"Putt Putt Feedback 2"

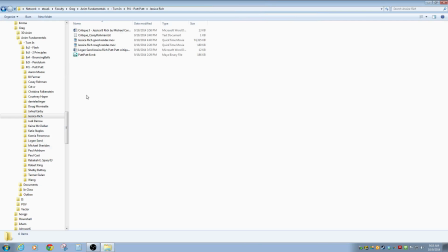(0:00)
Okay, so to finish up, I think we left off on Jessica, so let's go ahead and look at the one listed as good render.
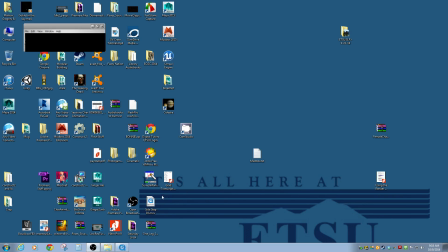(0:12)
I should get the screen marker up too.
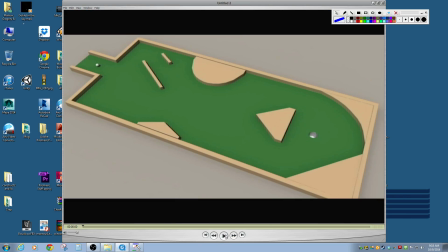(0:19)
Let's go and watch this. I think it's playing slow, so let it play all the way through, and then we will hopefully see it play back at real time.
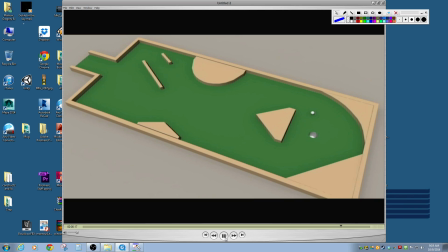No, what's happened is I think it's came in at the wrong frame rate. So the render looks good, but the animation's a little slow there because of the frame rate.
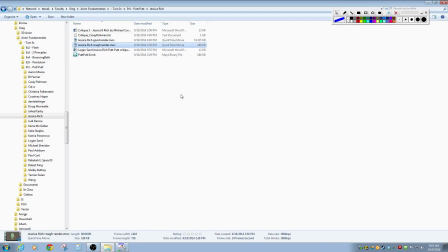(0:51)
Let's see if this one's the right frame rate.
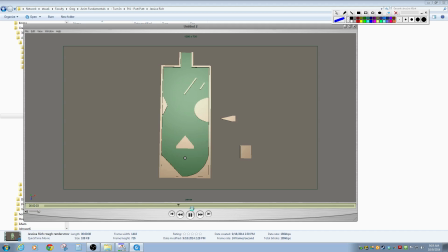Okay, so overall this one's actually looking really good. The only thing, I think you're doing a good job at having it lose energy.
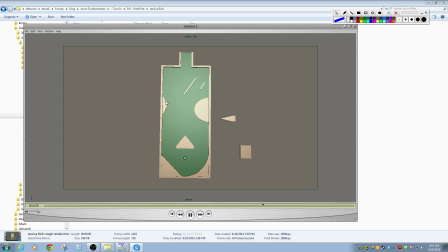(1:17)
Not 100% sure that that's the right angle that would bounce off of here. I don't think it is. I think that would maybe be something I would tweak a little bit right there. I feel like that would hit there and kind of bounce off more this way, so maybe I would just put a flat surface there instead of that angled surface.
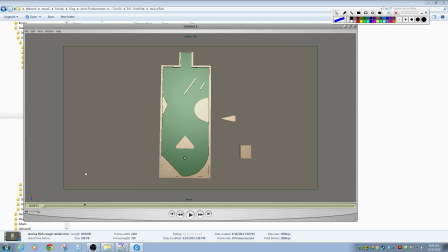(1:37)
Because it does feel like the angle would bounce off of a flat surface. And you get a little bit of curving there. Oh no, it goes through the wall. That's what's happening. So the biggest thing is how the ball kind of stops.
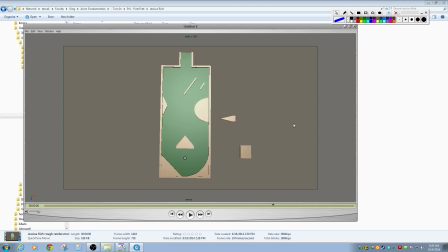(1:55)
So like if we were to get in there and sort of draw a dot on its spacing as it's traveling toward its final destination, I just feel like they're very. It's kind of like that, and then it just stops.
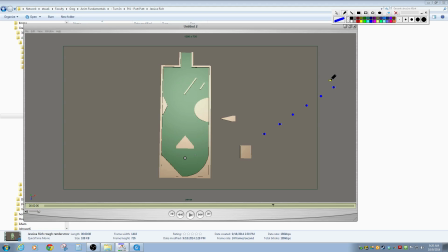(2:13)
So what I think you need instead is would probably be more like that. Like it's going to ease into that. And so you know how to adjust the tangents right now.
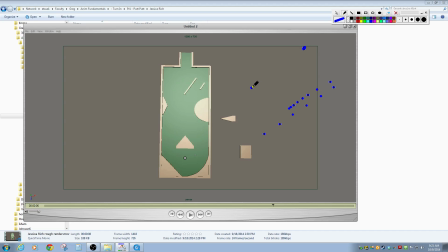(2:30)
If you look at your tangents in your graph editor, the direction that it's going probably just does that, right? And so at this point you'll need to instead just kind of arc it in really slowly where it kind of comes to a stop at that.
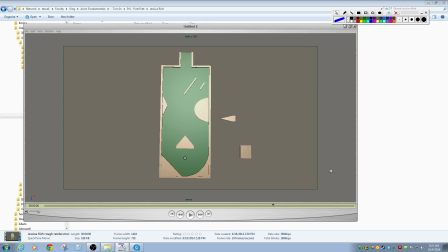(2:47)
Sorry, I'm trying to draw with the mouse, but you get the idea. Otherwise, this one's looking really good. It needs to ease in its final stop there. And I think it's working really well because it seems to get slower as it goes, but then it just stops.
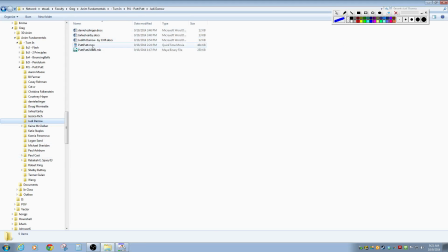(3:00)
So that's the only thing I would really mention on that. Okay, Judy, let's see how yours turned out here.
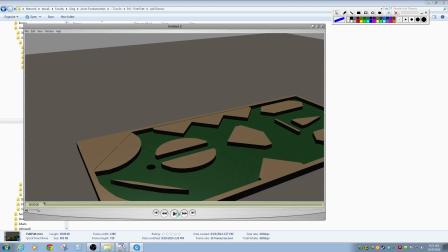(3:13)
There we go. Okay. So at the very beginning, it seems to be traveling pretty good.
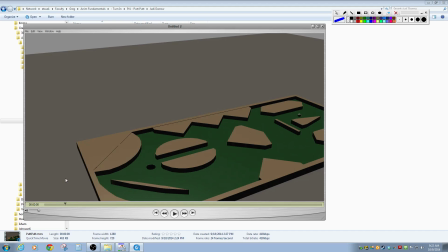(3:30)
The thing about it is like it doesn't seem to have a just overall my comment on it is it doesn't seem like it loses energy as it bounces off those objects. So it was imparted with some energy right here at the very beginning.
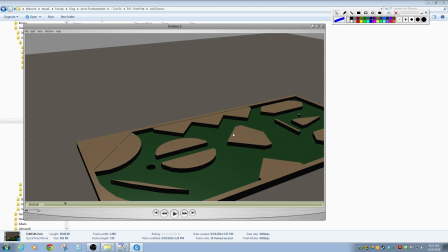(3:45)
And then what should happen is every time it hits one of these walls, it loses some of that energy to the wall, like that's transferred into the wall. And so it will slow down a little bit, right? And then eventually it'll just sort of settle to a stop because of friction on the floor.